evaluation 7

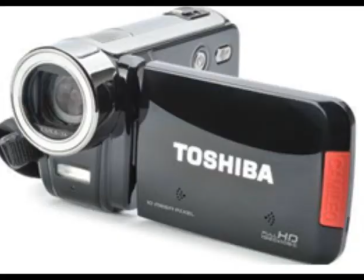The prelim task is to experience using a video camera for the first time, testing how to use this new device.
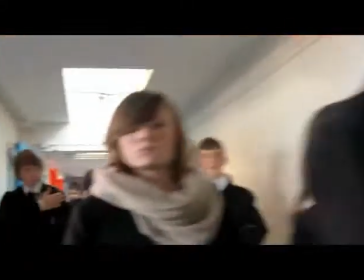By creating different camera angles and camera movements within the clip, we can experience which ones we want to use in our final horror film.
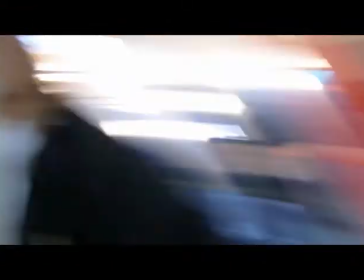This would therefore help us create our final film. We included such shots as a 180-degree angle, which we thought worked quite well,
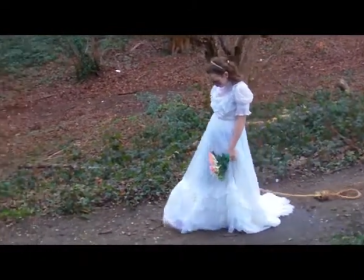so we added this into our horror film so that the audience could see the whole of the setting.
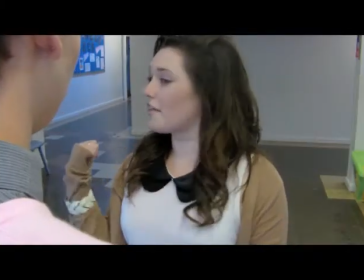Due to having lack of experiences using iMovie, we found our editing looked fairly poor in our prelim task.
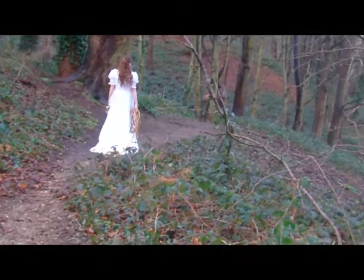Therefore, we decided to watch tutorials online to help our horror movie look more realistic with flowing shots.
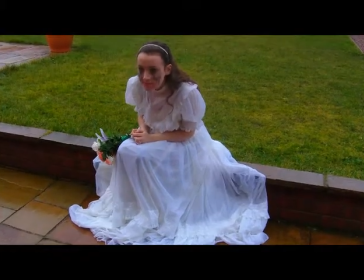We enjoyed using these high shots in the prelim task, therefore we added them into the horror film when the bride seemed most vulnerable.
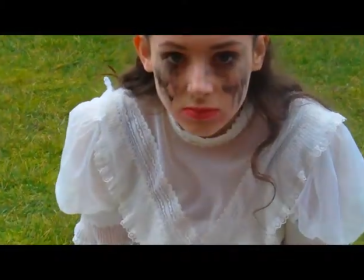This is when she's been stood up on her wedding day.
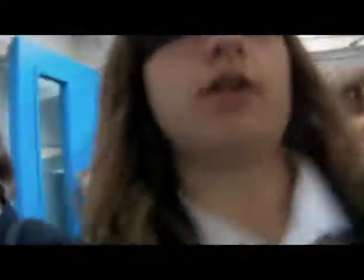In the prelim task, we realised getting a first-person point of view was very hard when moving with the camera, as this made the camera jolt a lot.
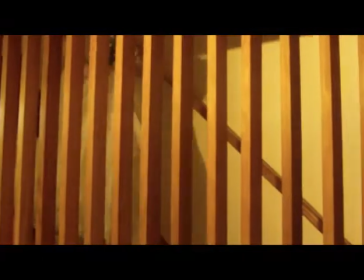Making the video is very hard to see, therefore we practiced holding the camera still or using the tripod. We also included shots into our horror film that we had not used in our prelim task.
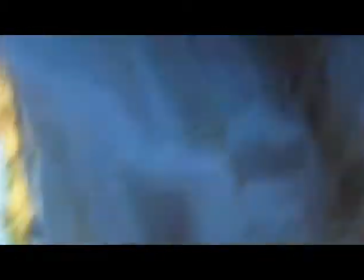We decided to use this close-up shot of the bride, which then led to a shot of the camera falling to finish the film at a cliffhanger.
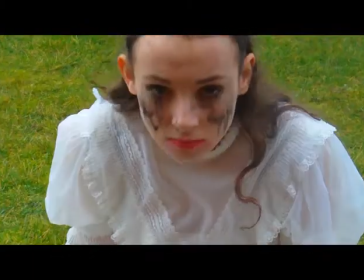We decided to use many close-up shots of the bride to show an uncanny atmosphere and her facial expressions to scare the audience.
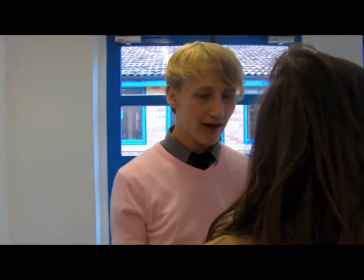We did not know a lot about lighting when creating our prelim, therefore we used natural sunlight throughout the film to outline certain characters.
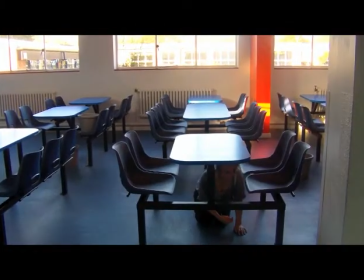By having the lighting in the background, it highlights the table that Laura is hiding under.
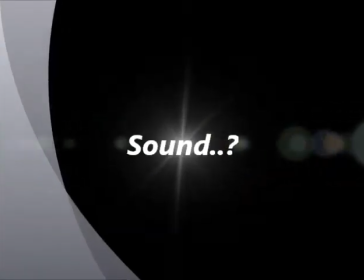In our prelim task, we did not add any sound, as we were unsure how to do this.
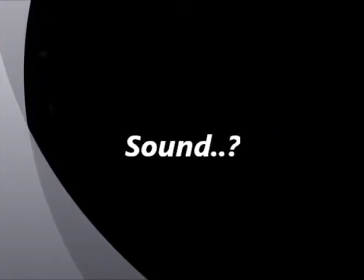Therefore, to improve our knowledge, we watched tutorials online, making our horror film more realistic with non-diegetic and diegetic sound.
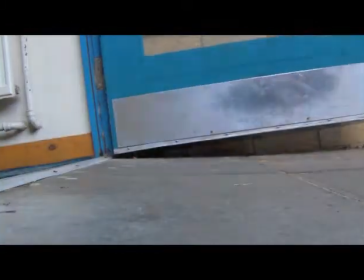In that clip, it was very hard to hear the speech. This is because it was said too fast. We took this into account when making our film, ensuring that all speech was clear to hear.
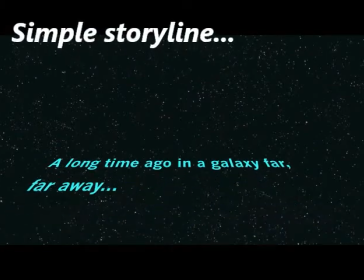Although we may understand the storyline, we had to make sure the audience understood it too.
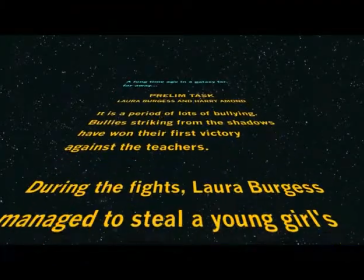This way, we had to add what's happening at the beginning of the prelim task. Therefore, in our horror film, we made sure it was simple to follow.